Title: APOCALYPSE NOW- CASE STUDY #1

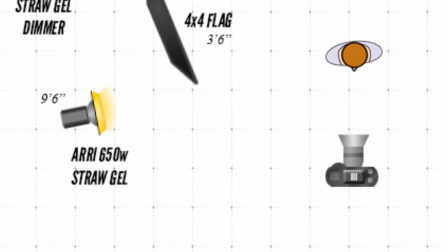0:17 For our first lighting setup, an RE650 with a straw gel was placed 9 feet 6 inches away from our talent for use as a key.
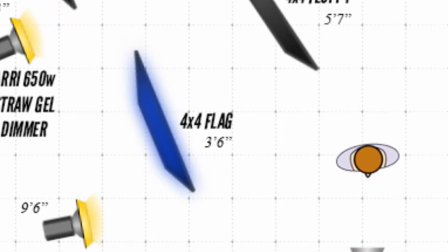0:25 That was cut by a 4x4 flag placed 3 feet 6 inches away from the talent so that he could move in and out of the light.
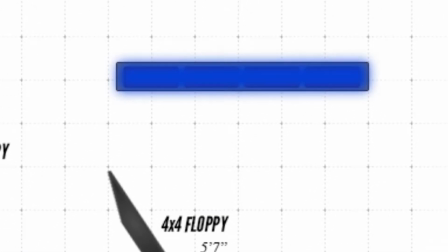0:33 A custom background was placed behind the talent and was lit by another RE650 on a dimmer with straw gel,
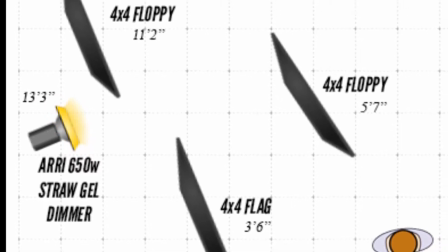0:40 which was placed 13 feet 3 inches away from the background. Two 4x4 floppies were placed to shape and cut the light,
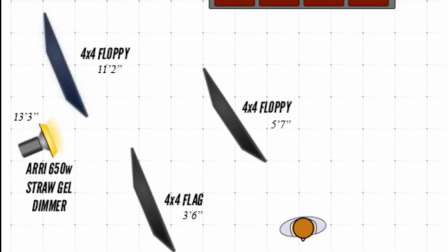0:48 with the left flag being placed 11 feet 2 inches from the background, and the right flag being placed 5 feet 7 inches from the background.
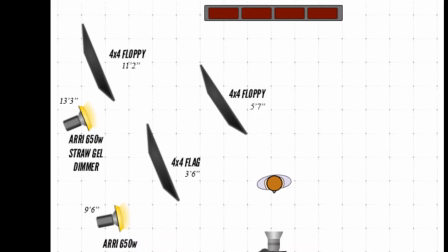0:56 The light was softly dimmed to emulate the firelight present in the original scene.
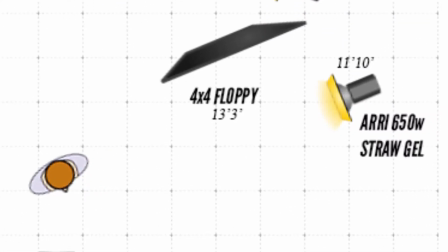1:02 For our second setup, an RE650 with a straw gel was placed 11 feet 10 inches away from our subject for use as a key light.
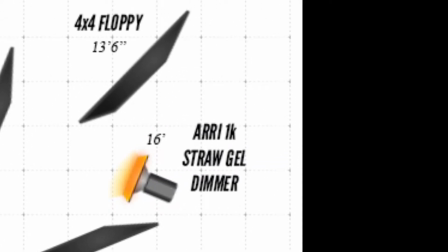1:10 Another RE light, this time a 1K on a dimmer with a straw gel, was directed toward our background elements and was placed 16 feet away from our background subject.
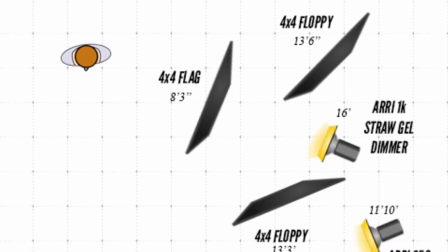1:20 4x4 floppies were placed on either side of the light.
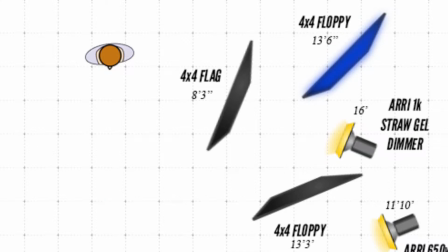1:23 One was placed lamp right 13 feet 6 inches away from the background subject and was used to cut the light from hitting the far background. The other was placed lamp left 13 feet 3 inches away from the background subject and was used to keep our background light from spilling onto our main subject and vice versa.
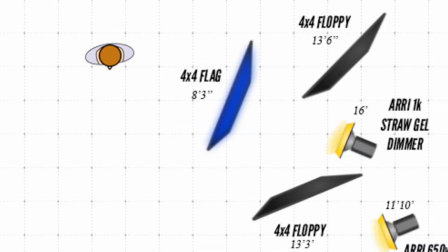1:42 Finally, a 4x4 flag was placed 8 feet 3 inches from the light and used as a bottomer to cut some of the light off of the lower part of the frame.
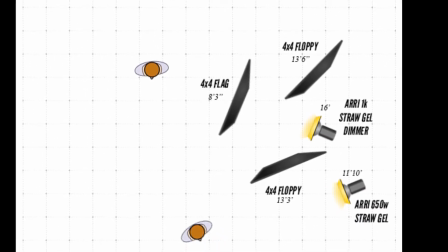1:51 The background light was also softly dimmed to emulate the firelight from the original scene.
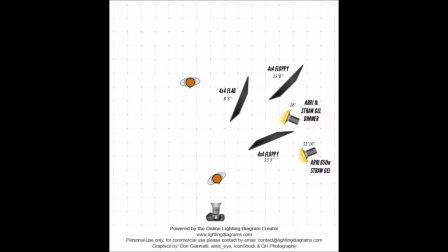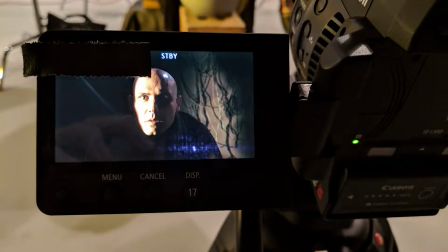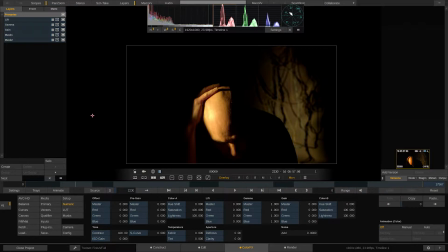2:12 Hello everybody, we're going to be going over how we color corrected Apocalypse Now, and we're going to be going over 3 main clips that we color corrected that basically span throughout all of our shots that we used for the scene.
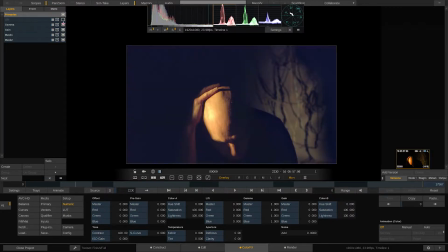2:30 Okay, so this is the first shot that we color corrected. All of our changes here, so you can see what the raw images were.
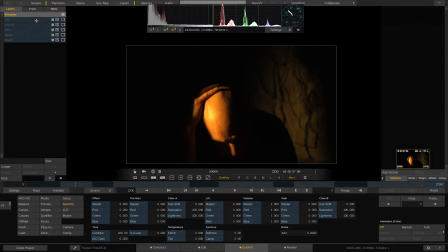2:38 This was the raw image before we added any changes. First, we added a layer or lift, and basically we brought down the master by -5 to heighten the contrast, which I think we did.
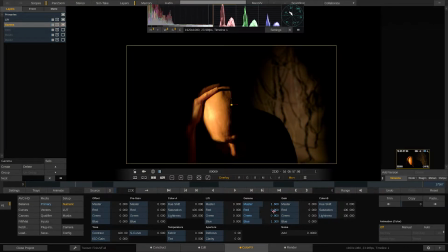2:56 Let's add the gamma. The gamma was really important because it basically helped us color correct the actual color that we needed for the most accurate image compared to the actual Apocalypse Now shot.
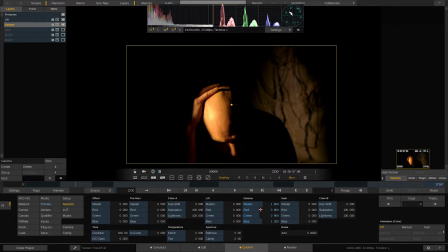3:15 We wanted that yellow and blue tinted skin tone that Brando has, but without making it too red. So we made sure that we took a little bit of the green away, took a little bit of the red away, and added the blue to counteract that.
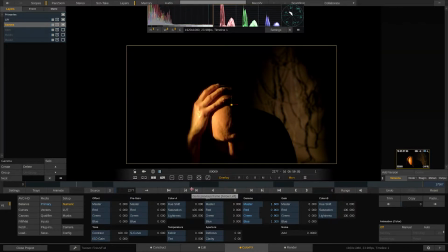Alright, moving on to the gain. Alright, the gain was really, really important because in the actual scene,
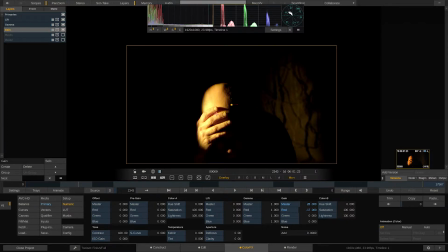3:51 he has a lot more light hitting his forehead and his hand. And then we had 2 masks that we had in this shot. The first mask, if you notice, completely darkens the background.
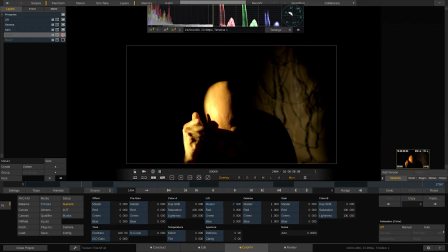4:09 We realized that we needed that higher contrast, and the background in the original scene was a lot darker than how we did it. So we basically just brought the lift down in this mask.
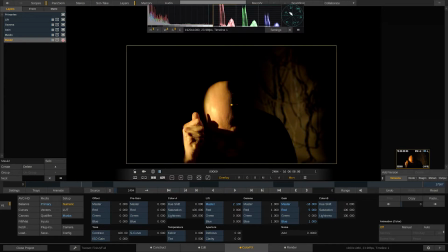4:26 And then finally for our last mask, you can see we just masked Brando, aka Dan Beard. And this is our mask, it's quite large. We added more reds, added a little bit of blue,
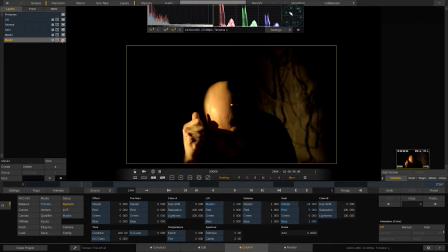4:45 and brought down the gain about -18 because we realized that without that mask, it was just too exposed. We still wanted the glint on the forehead.
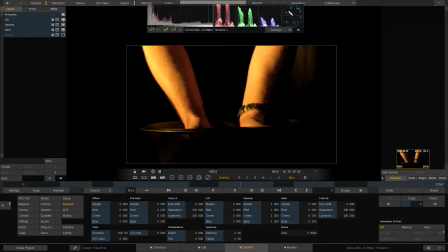4:59 That was really important for us to replicate here. Okay. This is the raw image. As you can see, it's very saturated in orange. So first, with our lift, adding that on, we want
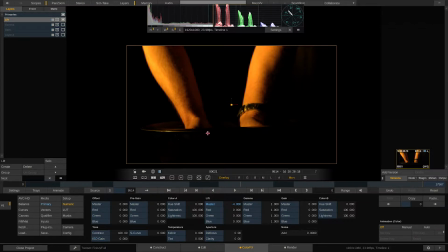5:16 wanted to, once again, emphasize the shadows, the high contrast. For the gamma, let's add that layer. There we once again just affected the color. We still wanted that yellow tint, but we wanted to make sure that we made sure that the reds that were in the shadows were still there.
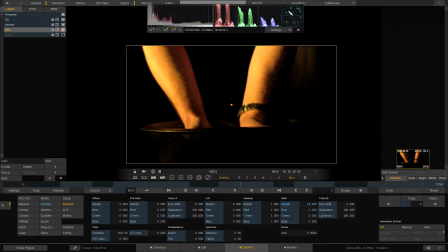5:38 And then finally for the gain. The gain we added 13 to the master, and then we added red, which you can see.
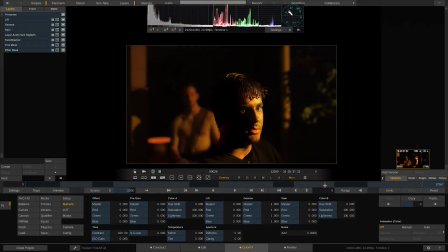5:52 I'll show you kind of that. And then our final one, this is probably our most complicated. All right, so we have a lot going on here. We had a lot of different layers with the lift, gamma, gain.
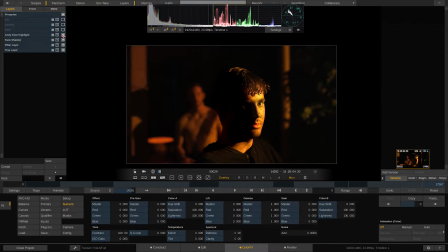6:11 We also had a layer, this lift, gamma, gain. We had a base highlight in this base. We had a shadow. We changed the color of the color, and then we just adjusted some of the highlights in the tree.
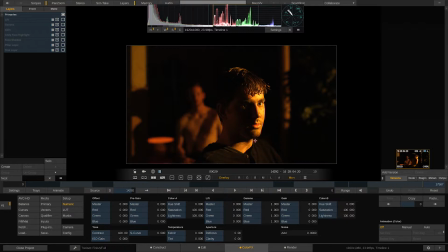6:28 So let's go through that. Yes, this is the raw imaging. It's very orange, highly saturated, and the colors in the areas that we didn't necessarily need. So for the lift, we took down the master and added a little bit more red. All right, adding on to the gamma.
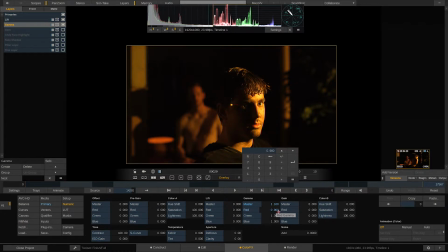6:48 The gamma took away some of that red to give it that more of a yellow green tint, and then the master took up a little bit to emphasize more of those highlights.
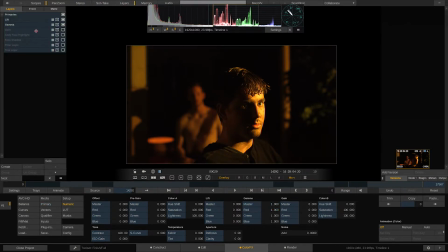7:05 It wasn't as dark. We didn't need the rest of this to be as dark as his face. Then the gain, we really went in here and changed some of those colors.
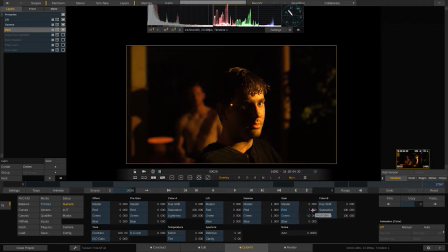7:22 So we took away red, and we took away green. All right, and then this face highlight is huge.
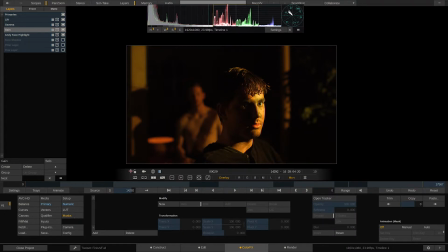7:38 That was something that we added in on his face because in the original scene he does have a brighter highlight on this specific eye and the side of his face. So we added that here. You can see right there. It's kind of where we added it, and we can adjust it and move
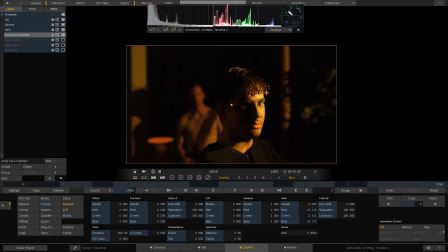7:59 it around. And we completely adjusted those colors to brighten that part of his face up. So you can see we took away the red. We added green to give it that green tint, and then we added a lot of blue to really brighten it up.
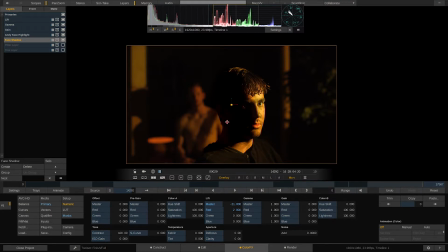8:15 This was one of the hardest masks we had to do, just to make sure that it feathered out nicely and it just looked as natural as possible. So this was our mask. This was hard.